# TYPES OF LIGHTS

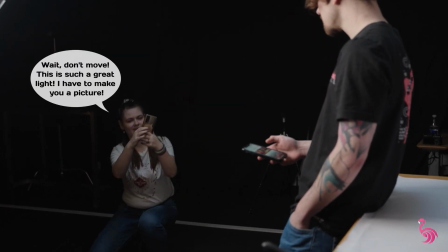We all have that one friend.
Wait, don't move, this is such a great light. I have to make you a picture.
Well, you may think they are crazy, but they are actually right. A good lighting conditions are key to any good looking picture or video. Today we are here to teach you everything you need to know about the lights. There's a lot of ground to cover, but we will try to make it as simple as possible. First, let's go through all common ways of lighting your scene, and then we will talk about the equipment you may come across. Let's do this. First things first, you should also remember when lighting your scene, there are other solutions than artificial light.
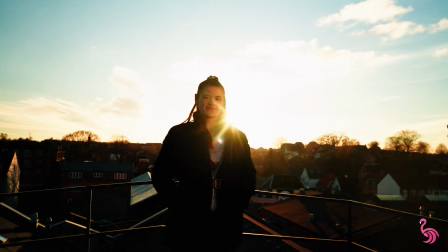If it is possible, it might be a good idea to use natural light, aka the sun. It doesn't need electricity and you can do a lot of great shots with it.
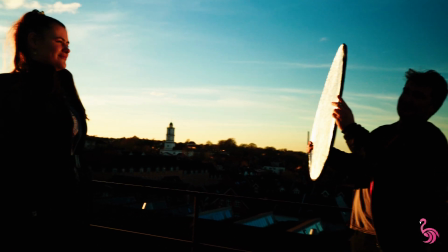However, there is only one problem: you cannot control it, you have to adapt. Another type of light which is not really hard to come by is ambient light.
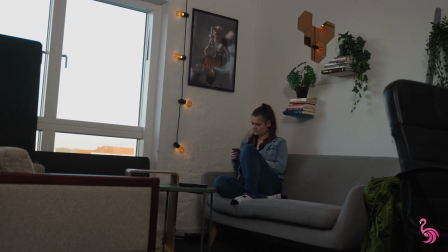This is type of light that is already part of the scene, such as lamps, street lamps, windows, computer screens, and etc. You can do many artistic shots with this kind of light. Just let your imagination run wild. And now we can move on to the artificial light, which you do not typically see on the screen. The most common way to lit the scene like this one is 3-point lighting. And obviously it is created by 3 light sources.
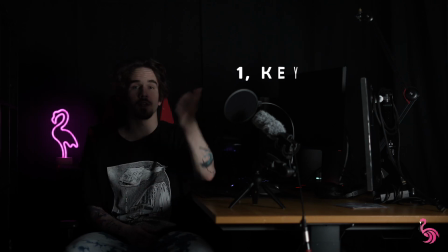First one is the key light or the main light.
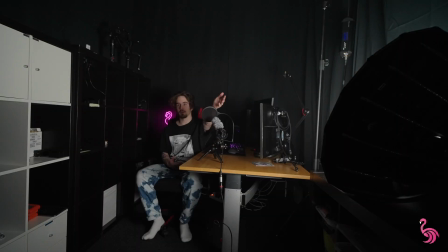This one is most strongest and most noticeable, and it is placed at about 45 degrees from your subject, because that highlights natural features.
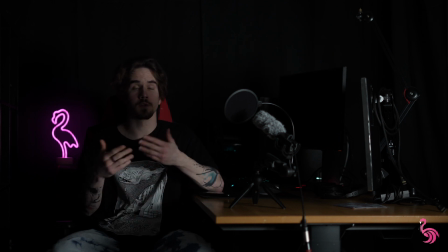Second, the field light. If you only use the key light, although it is most important, my face would have really dramatic look with dark shadows. If it is not the look that you are going for, you need to use the field light. This light is less intense and it can be easily replaced
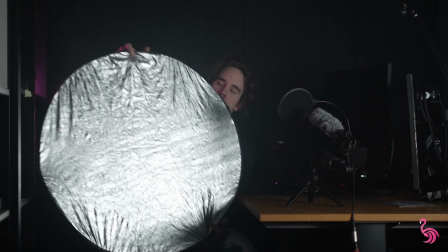by a reflector, such as like this, or a reflective surface, such as mirror.
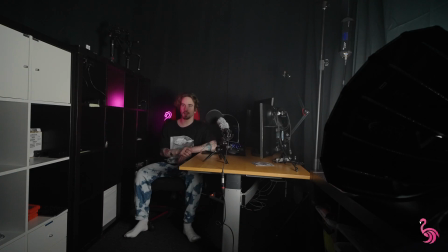This light is naturally placed opposite the key light and it offsets all of the dark shadows and gives the face more natural look. The last of the 3 is the backlight. This one also doesn't have to be super strong, but it is great to have it. It is placed behind your subject and helps them stand out from the background. A very similar light to the backlight is a rim light. The main difference is that you place it directly behind or in front of your subject.
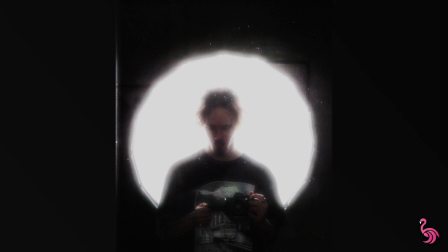Then the light shines on the edges and creates a cool halo or silhouette effect. You can use these lights separately or together as you wish. Creativity has no limits after all. You may also consider whether you want to use these lights as hard lights and to make the dramatic effect, or soft lights with the soft shadows. And feel free to implement colors as well. Now we move to the second part, equipment. There are many kinds of lights: incandescent, fluorescent, and nowadays the most popular, LED lights. They all have different sizes and produce different amount of heat and etc. But let's not get too technical.
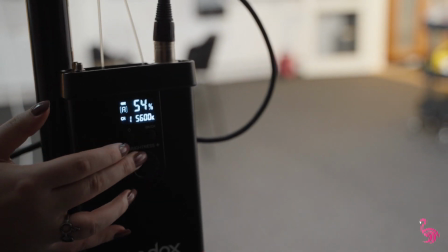Just know that the most lights allow you to change intensity and sometimes even color. If you cannot change the color, you can use a color filter like this one to fix that.
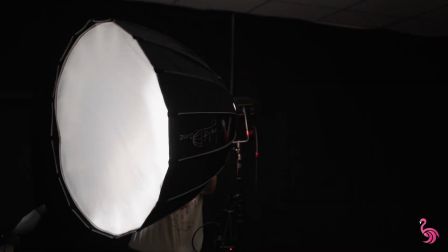There are also modifiers such as softboxes or grids, which all have different effect on the light and the spill.
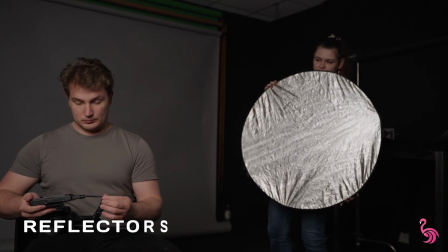Then, as we mentioned before, there are reflectors and reflective surfaces, used mostly as a field light.
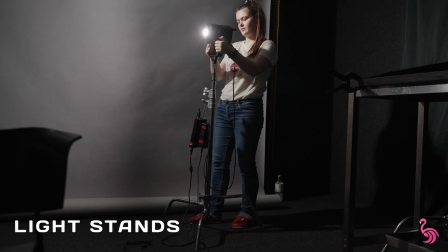And last but not least, light stands. Because let's face the truth, these babies are heavy.
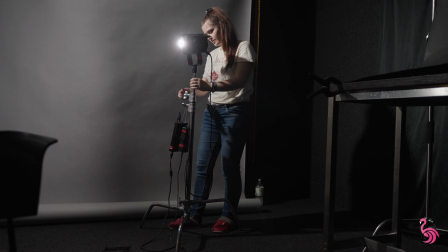And the shoot can last for hours, and you do not want to be holding them in your hands. That covers the basic information about lighting and setting. Hope you find it useful and are ready to go out there, play with the lighting conditions on your set. Happy filming and see ya!